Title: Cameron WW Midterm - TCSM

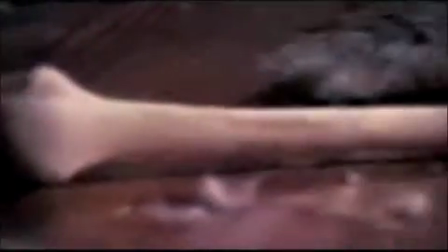[0:00]
In the sequence leading up to Pam's death, Hooper gives the illusion that Pam is boxed in by surrounding her with darkness and using POV shots,
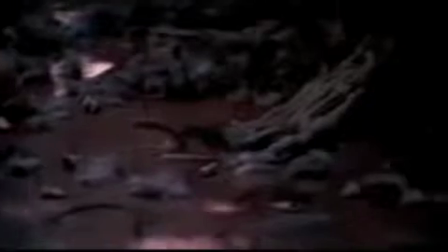[0:08]
creating a sense of claustrophobia for the viewer, shown here.
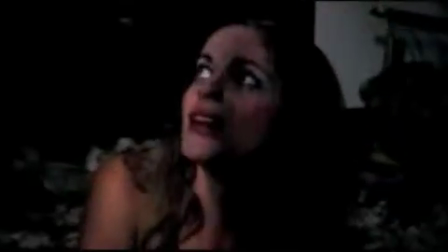[0:15]
He switches from handheld POV shots to close-up shots of Pam's panicked facial expressions, giving the audience a sense of fear and discomfort while building suspense.
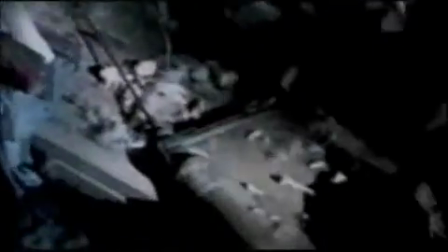[0:26]
Here he uses extreme handheld close-ups of the disturbing scenery to reinstate a feeling of claustrophobia and to make the viewer feel disoriented.
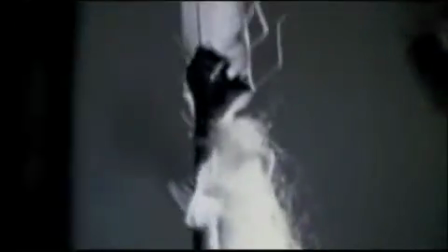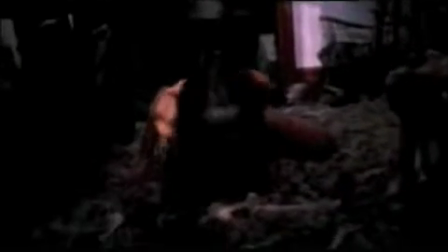[0:43]
Now the camera cuts swiftly to several different handheld spinning angles while Pam is vomiting.
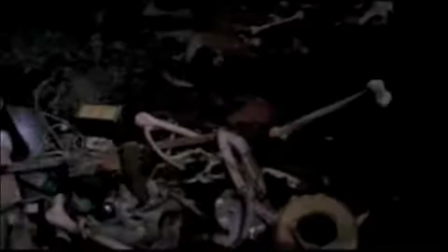[0:48]
This is a sign to the audience that we are approaching the climax of the scene.
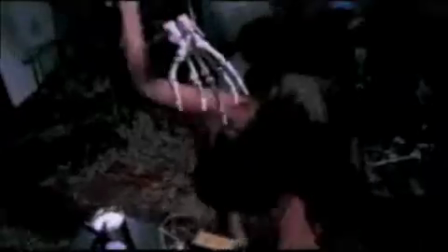[0:53]
The suspense continues while Pam runs out of the room and until Leatherface arrives to claim his next victim.